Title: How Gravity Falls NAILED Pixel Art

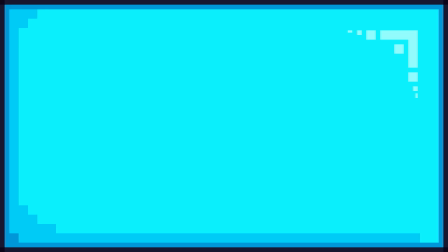[12:05]
So, to conclude our dissection of this 16-bit beefcake, his animations all do an amazing job of making his characterization of a powerful and exaggerated fighter who craves nothing but power, while staying true to the art of the show despite the art form difference,
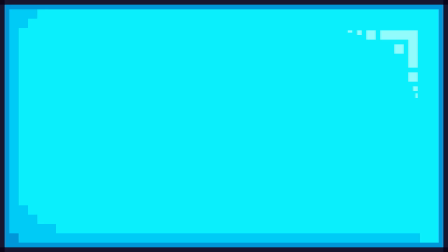[12:20]
giving us a fresh and amazing episode that embraces the form of pixel art and excites everyone who watches it in the process.
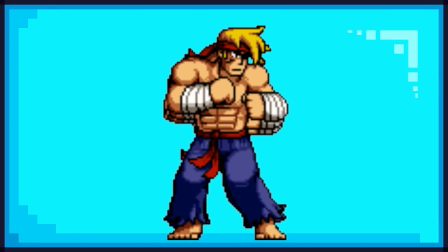[12:26]
Now, most shows would be content with having this as the one episode with amazing pixel art and leave it there, but Alex Hirsch wasn't satisfied with that.
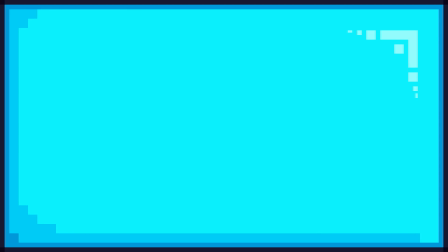[12:34]
So for season 2, Paul Robertson returned with a much more sinister creation. Yes, I'm serious. Let's get into her now, shall we?
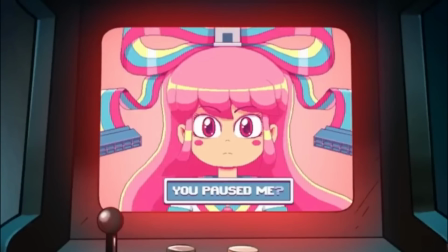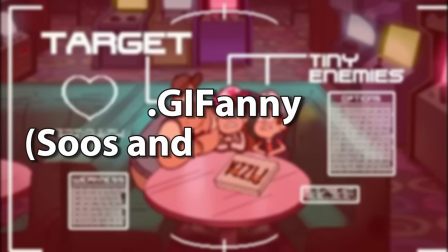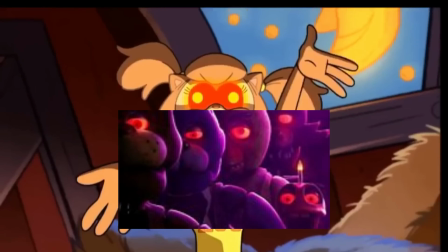[12:54]
Outside of this episode somehow predicting the meteoric rise of FNAF and Doki Doki Literature Club's entire goddamn existence and theme,
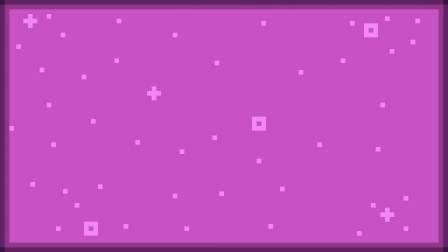[13:02]
Giffany is by far the most recognisable thing about this episode, so let's have a quick look at her character to see how her design has to portray her. This cutesy little character's main theme is creating a false sense of security with Soos to get him attached, so that she can eventually take control of his entire life, with her actual power over any form of technology having to be hidden until the climax,
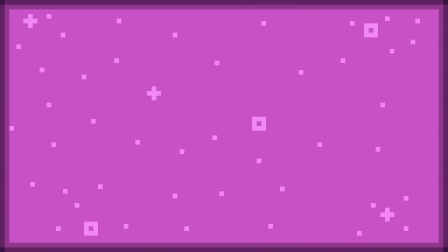[13:21]
and slowly shown and hinted at during the episode. Wonder where her tech abilities put her in terms of power scaling.
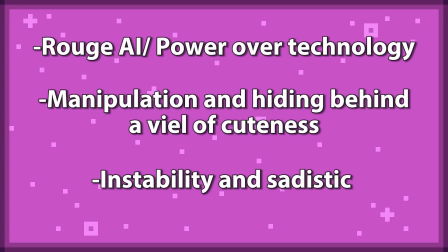[13:27]
Because of this, her design needs to hit all of these key design traits, so let's see how Robertson was able to tackle these to make an interesting and engaging character sprite.
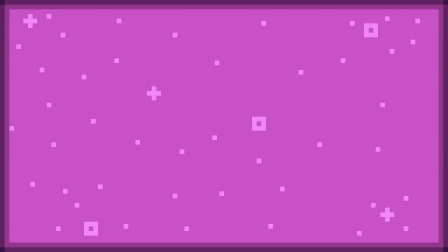[13:35]
Starting with a cute and deceiving appearance, the first success that Giffany's design has in this is the grossly pastel colour palette that feels like your eyes are eating 50 kilos of sugar. It's insanely bright and over the top, which most people would see as way too much and utterly stupid.
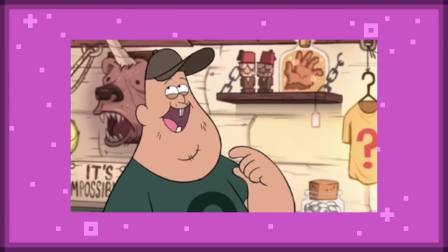[13:51]
But this makes Soos' experience in this episode all that more engaging,
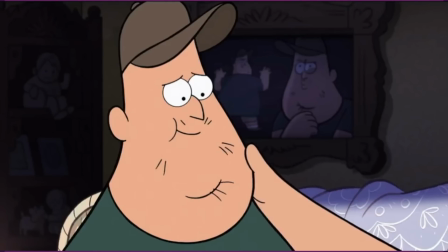[13:54]
as that desire to please his grandmother by getting a girlfriend blinds him to this highly exaggerated showcase of cuteness and an apparent lack of threat,
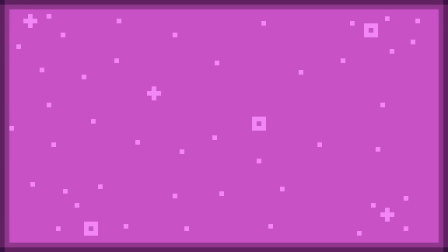[14:02]
making this whole conflict of the episode more effective using her palette.
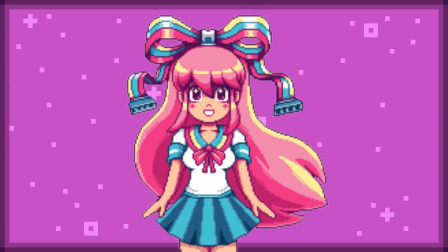[14:05]
Adding to this, her accessories and outfit also extend this theme of innocence and approachability, with the bow in particular being almost a symbol of,
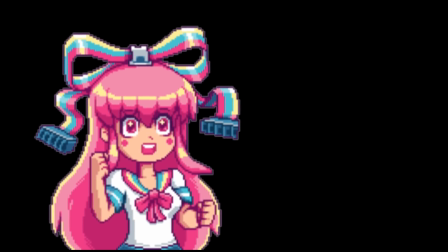[14:13]
there's nothing to worry about, I'm just a nice loving person who totally won't bury you at the first wrong word.
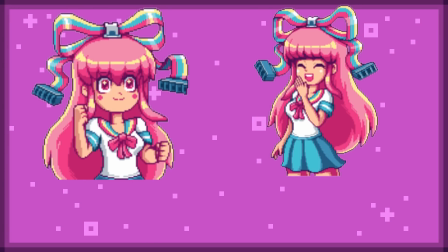[14:19]
You know, that feeling. Heck, even the first half of her animations give off this playful and fun feeling, with her having this cute little dance and these little giggles,
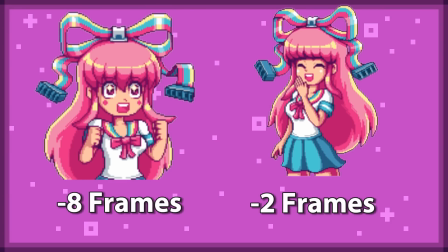[14:28]
both of these having very few frames to really make her seem like just any adorable video game character.
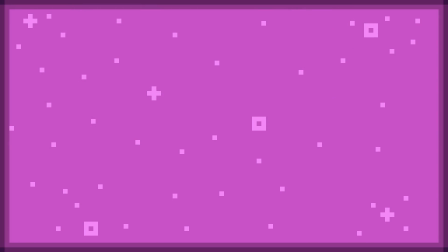[14:33]
We'll get into how the frame count of her animations changes how we perceive her later, but for now, let's take a look at how her design ties into this theme of technology and her rogue AI side.
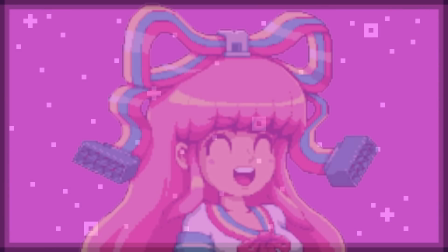[14:42]
There are a few ways in which this technological side of her is portrayed, from smaller details such as the ends of her bow in her hair actually being computer cables,
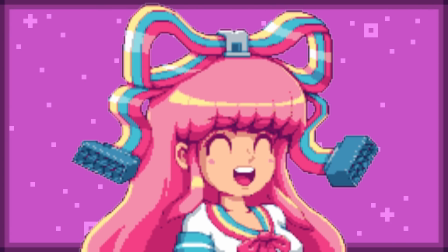[14:51]
to the light blue parts of her design almost being like static electricity.
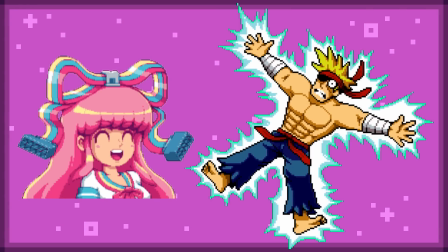[14:54]
With a very similar colour to the shocking effects we saw in Rumble earlier, these both subtly show her technical side,
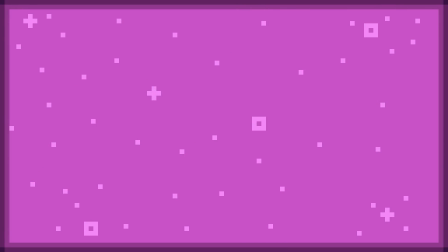[15:00]
but I think that the most clever way that this is portrayed is by the frame count of her animations,
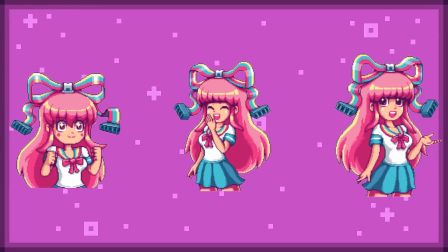[15:05]
and I'll explain why. As we discussed earlier, her early animations, while she's trying to lure in Soos by gaining his trust and adoration,
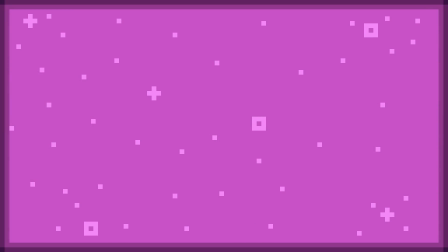[15:12]
have very few frames, but as the episode progresses and her more violent and evil tendencies start to show up,
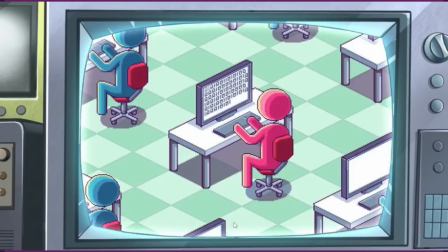[15:18]
such as her evil past and her basically killing her creators, so I have to delete them. her animation becomes more detailed,
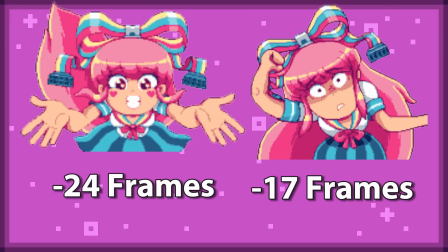[15:27]
with more frames and smoother execution, showing that she's far more intelligent and closer to human than we all previously thought.
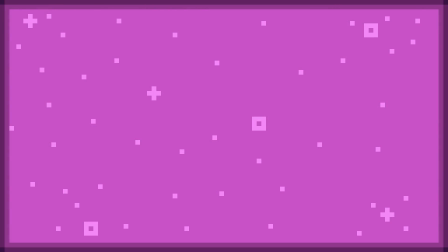[15:33]
Adding to this, the animations get far more expressive and exaggerated,
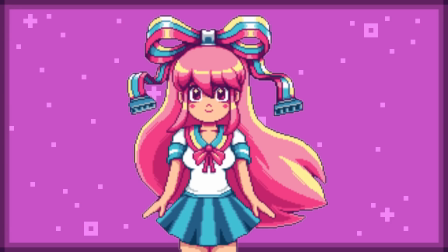[15:37]
from the small mouth movements which she had when Soos was gladly playing along with her, to these massive shouting movements with sharp teeth,
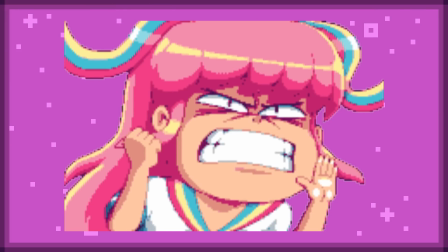[15:44]
giving an almost stereotypically evil look to her like she's a demon,
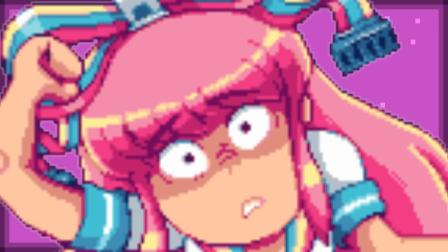[15:48]
which is paired with an increased amount of shading around the eyes to make her seem even more threatening and angry.